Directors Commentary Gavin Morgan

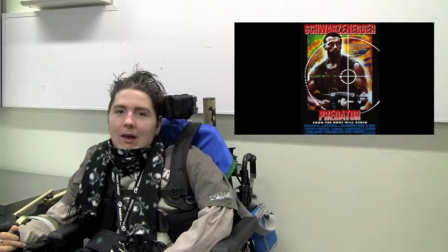(0:01)
Go. Well, at this point I think I could have been a lot more clear on what I'm talking about. Probably a bit better picture than what's there.
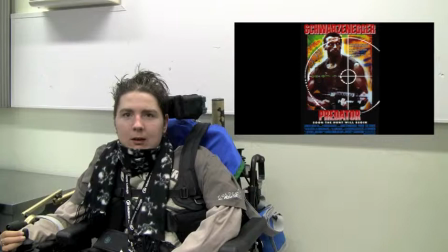(0:14)
I mean, the picture does tell what the movie is, so that's just going to be perfecting it.
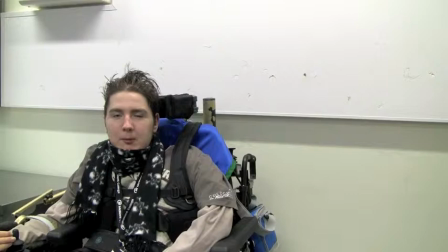(0:22)
It still does what it wants to do. You could have changed the camera's angle.
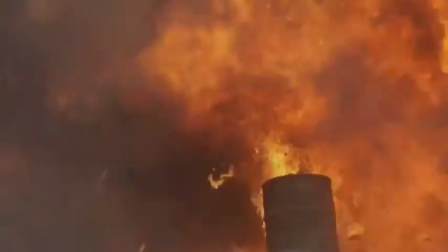(0:30)
the camera was just completely blank of nothing. I understand that's where you were going to put a picture but you didn't end up putting a picture.
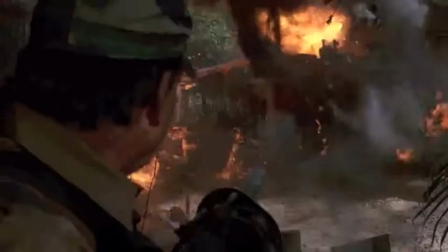(0:39)
Yeah, it ended up not being, I couldn't get it in the, it wouldn't fill the space or something.
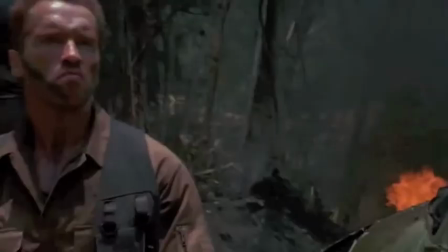(0:46)
The video clips are really cool. Yeah, it shows the clips, it's definitely showing the best of Predator because without any context this is the best scene.
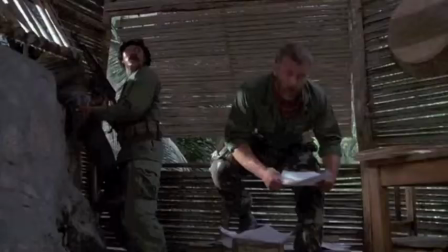(0:55)
But it kind of doesn't look like, it just looks like an action film really at the moment.
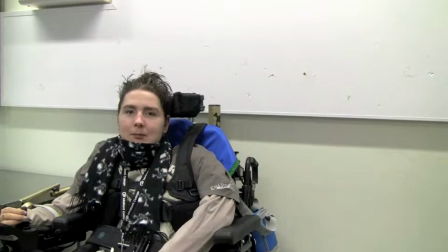(1:01)
That's where the problem comes from, is that the film's mainly all, you know, stealth and wondering what's out there. It's a mystery, but you can't really show that on a review like this. You can see where the camera is there.
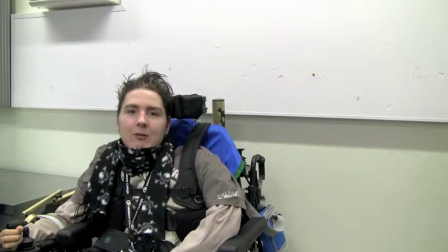(1:13)
There's meant to be a picture in that bit there though. I don't know what happened to that. What picture was it? About the same one as the front one should I think there should be a picture at the side as well. I'm guessing that's just time restraints and you just couldn't get it done?
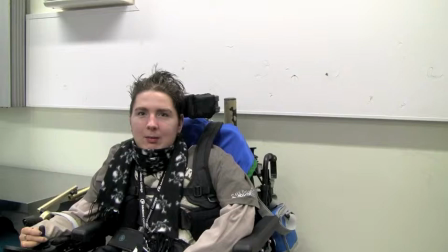(1:29)
No. I just had to get it done as fast as I could. Everyone's got the restraints, everything has to be done through a strict timeline.
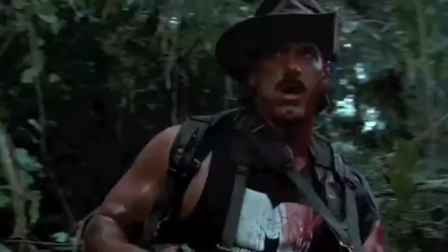(1:39)
Don't judge us. The problem I can get with this is that you say constant clips but if you listen to the audio properly,
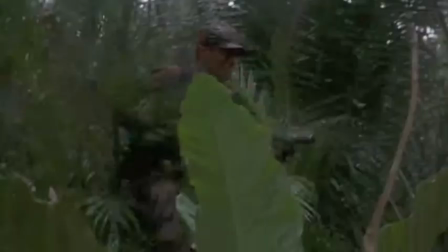(1:46)
This is all from either the official trailer or one of the trailers because
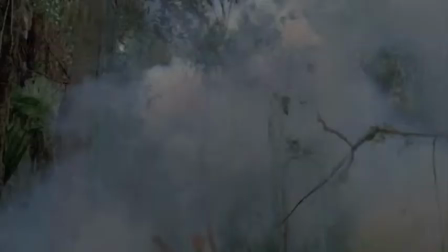(1:52)
you can hear the background music is the same all the time and yeah spoiler later on in the video
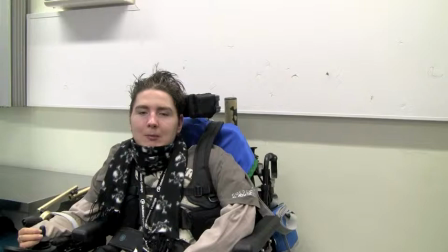(1:58)
you end up you can hear the 20th Century Fox presents Predator later on so you can tell it's all want to live.
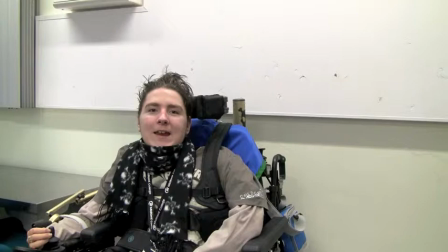(2:07)
I know I'm nitpicking but I won't be able to.
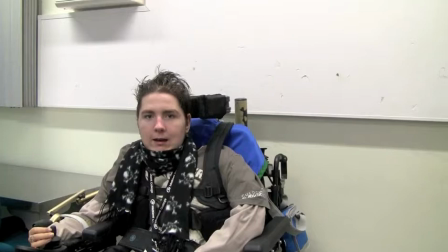(2:14)
But when it came to finding the videos it's quite hard to find like actual videos that people have messed around with. Yeah. I guess the official trailer you know it still shows the film.
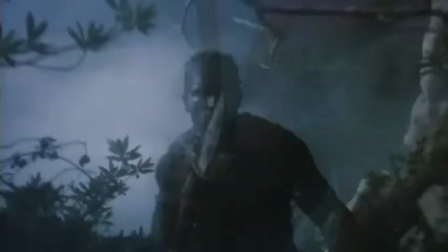(2:28)
Now this is good to leave. You put this in because this is again the second best part of the scene is is the actual fight with the Predator hand-hand.
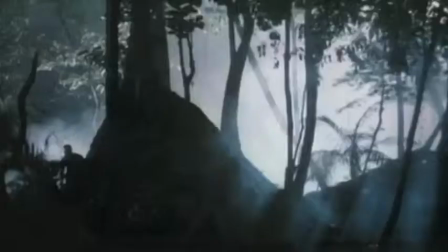(2:37)
Who wins at the end? Arnold Schwarzenegger does. The Predator, I think, blows himself up, I think. Yeah, I left that there. I was a damn time to fit that.